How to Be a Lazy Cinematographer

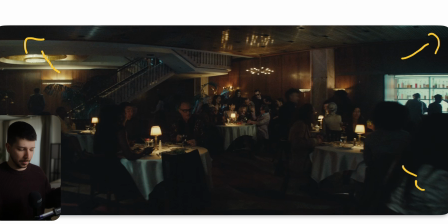4:09 So this is where I would put my camera. That's my final plane. Now I can move the tables. I can move the people. So I create again my new reality, because or even in the next shot, this table doesn't have to be on its place. In the next shot, you can put it there, or you can put it there in the background. It doesn't matter,
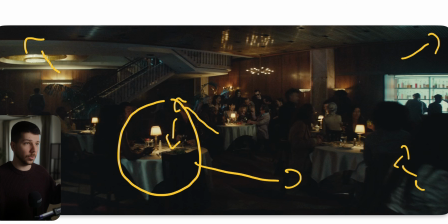4:28 because the audience doesn't have the feeling from, okay, where is the table, how big is the room. So you can always just put the things everywhere you like to make every shot as good as possible. A lot of people will now tell you, no, these are continuity errors. No one cares.
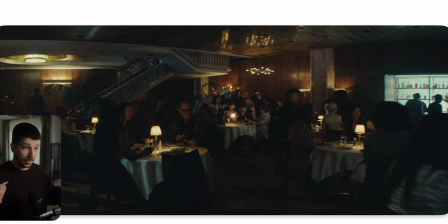4:42 It's just a continuity error for most people that really see things is when someone is wearing a blue jacket, then the camera turns, now he has a yellow jacket. But they there are scenarios where this is happening and people are not noticing it, that he wore a different jacket.
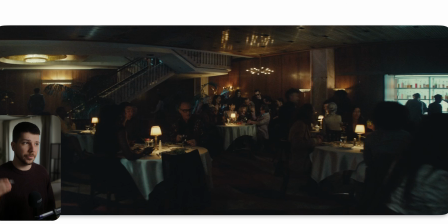4:59 So don't think too much about continuity. If you can find it yourself on the shoot, your audience who doesn't care about filmmaking, I believe me, won't find it as well. So how do you build a scene with practicals? I always try to find a nice balance.
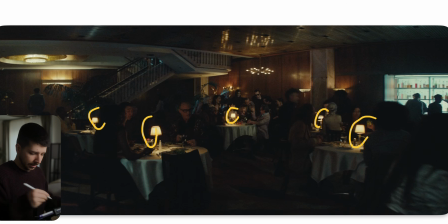5:15 So here it's easy. Every table has a practical, so we have an overall coverage of this area. Then I want that the people look at this table, so I have to create a bit of an edge light for them, but I don't want to edge light them really,
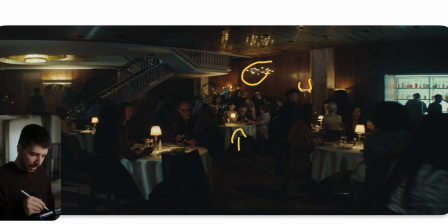5:30 so I put practicals here in the background so that the wall behind them is much brighter than everything else in the scenery. So my view is on this corner. Then, so I don't want the scene to be just warm, I place here, okay, this is not something I can place, that has to be here. I put here cooler tones.
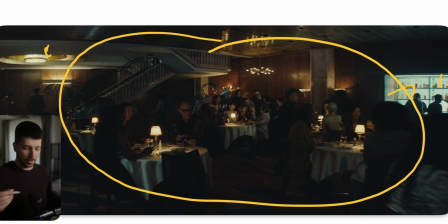5:48 I put this lamp a little bit cooler so that we have a cooler vignette across the scene and focus our view even more on this brighter, warmer scene in the center. So overall, this whole look here is just clever camera pacing and knowing which color temperatures to use.
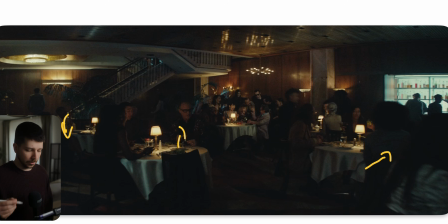6:05 Also, though, you don't have to put exposure on everyone. Think about it, it's 2026. With DaVinci Resolve, i1 is good at color grading. You can put this on a smaller exposure, this on a brighter exposure,
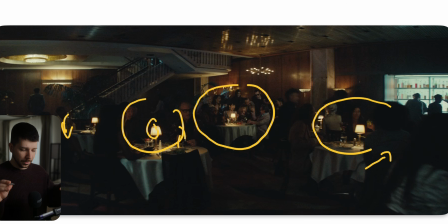6:18 and then make them darker and boost them with a power window just a little bit so that we even more see only the center of the image.
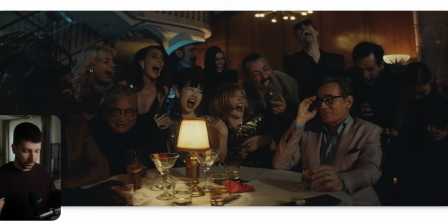6:27 So now when we get closer to the scene, a bit of things change. Now it's not only this lamp that's lighting them. You can clearly see, everyone else has now a cooler tone, but the lamp is still warm. What I like to do is set the white balance of the key light then on
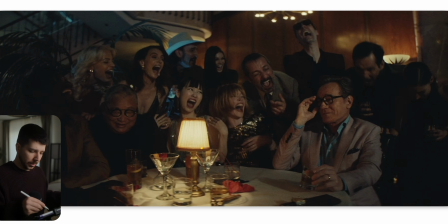6:44 4200 or something like this, a little bit on the middle way, so that we cool up the skins of the people a little bit when we stay on 5500 or 4000 or 4500, 4900.
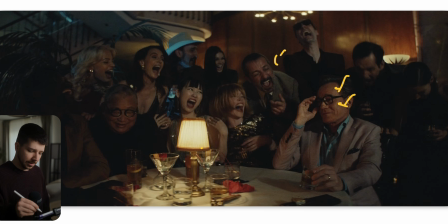6:57 You can be a little bit in between. That's the way you have to move so that everyone else is a little bit cooler, but we still keep this warm lamp light here. And this light setup is pretty simple as well. It's a bit hard, as you can tell, so maybe they just put a butterfly, an 8x8, and bounced a light to it.
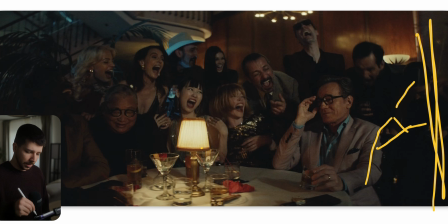7:15 Could be everything. It could also be just a lantern light, Aputure lantern with a big dome that everyone gets a nice three-dimensional light, but it's just a tag. As you can still see, the lamp is the brightest part of the image, and overall the skins of everyone are very dark.
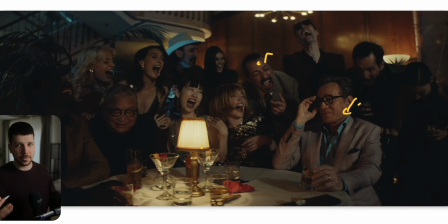7:31 They're not on your typical exposure. And I think that's important. When you want to feel that the scene is dark, also light it dark, make it feel dark. Don't just put the background darker, the scene is overall moody so that you have the concept of being dark,
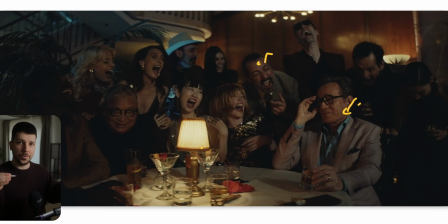7:46 but to actually let the image being in the lower area of your waveform helps to motivate your mood a lot more than you think.
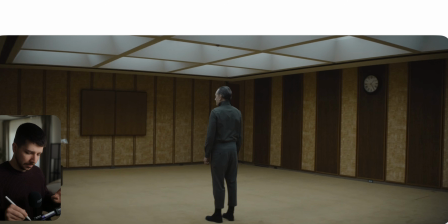7:54 This is also a nice shot because now we have here, we shoot in the corner of the room, we have nice leading lines that help us focus our view on him. And here again, a little bit of set design.
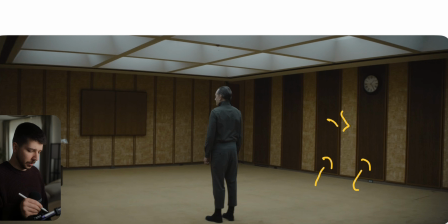8:06 We have this warmer wooden yellowish walls, and then we put him in some more gray cool tones, so we have a little bit of color contrast.
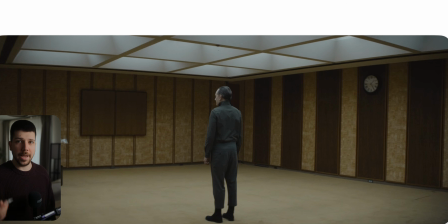8:15 He pops a lot more than if he would wear now a black or yellow or white jacket. So always think about color contrast, not only with lights. Not only, okay, here a cold lamp, here a warm lamp. No. Your outfits, walls, everything that builds the look is included. The lighting of the scenario is also pretty simple.
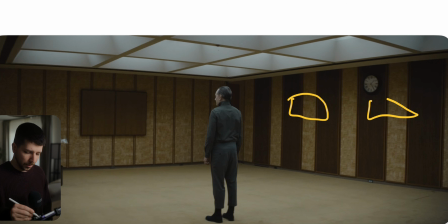8:34 When you're in a room and you don't have windows, you don't have doors, you have nothing, you light from the top, because you always, like I said before, you have to create a light reality.
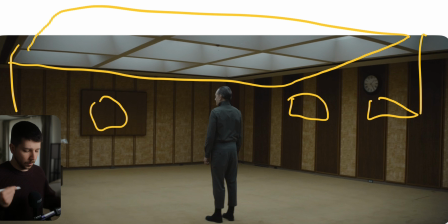8:43 And here the light reality of the room is, okay, the light is coming from up there. When we're going in for a close-up, you still can see the light is coming from top.
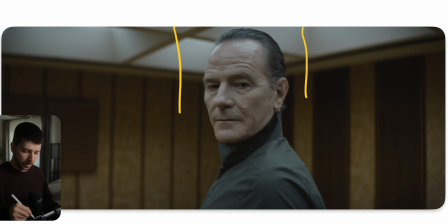8:52 And when we had a wide shot and would see a door where light is coming from, maybe you can put a directional light from the same light, but you always try to light the scene as it look like. And here it's clear, this nice top light. It could be just daylight.
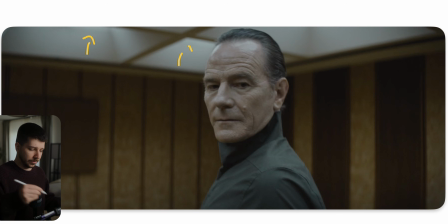9:07 This is a scenery where they built the room like this, but probably there is just the fusion up there and they blast light from up, or it's an installation like I said before.
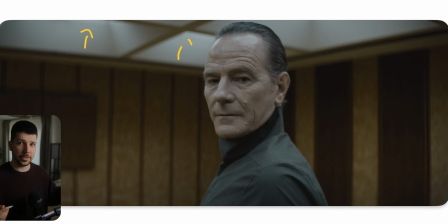9:16 Sometimes you just have to be lucky with locations or choose your location that's already looking good, just works with the feeling of that. You always have to think about when you're shooting outside on Las Vegas or something like that. Everything looks good without adding any light, and you can work with any location like that.
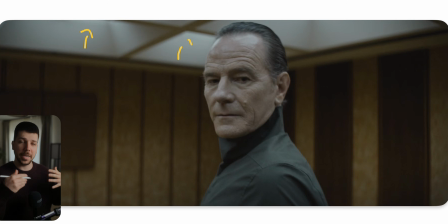9:33 You only have to find the location that has this attributes that make the shot look good. So if you enjoyed this video, I would really appreciate subscription from you. My name is Marco Bagnoli and see you next time.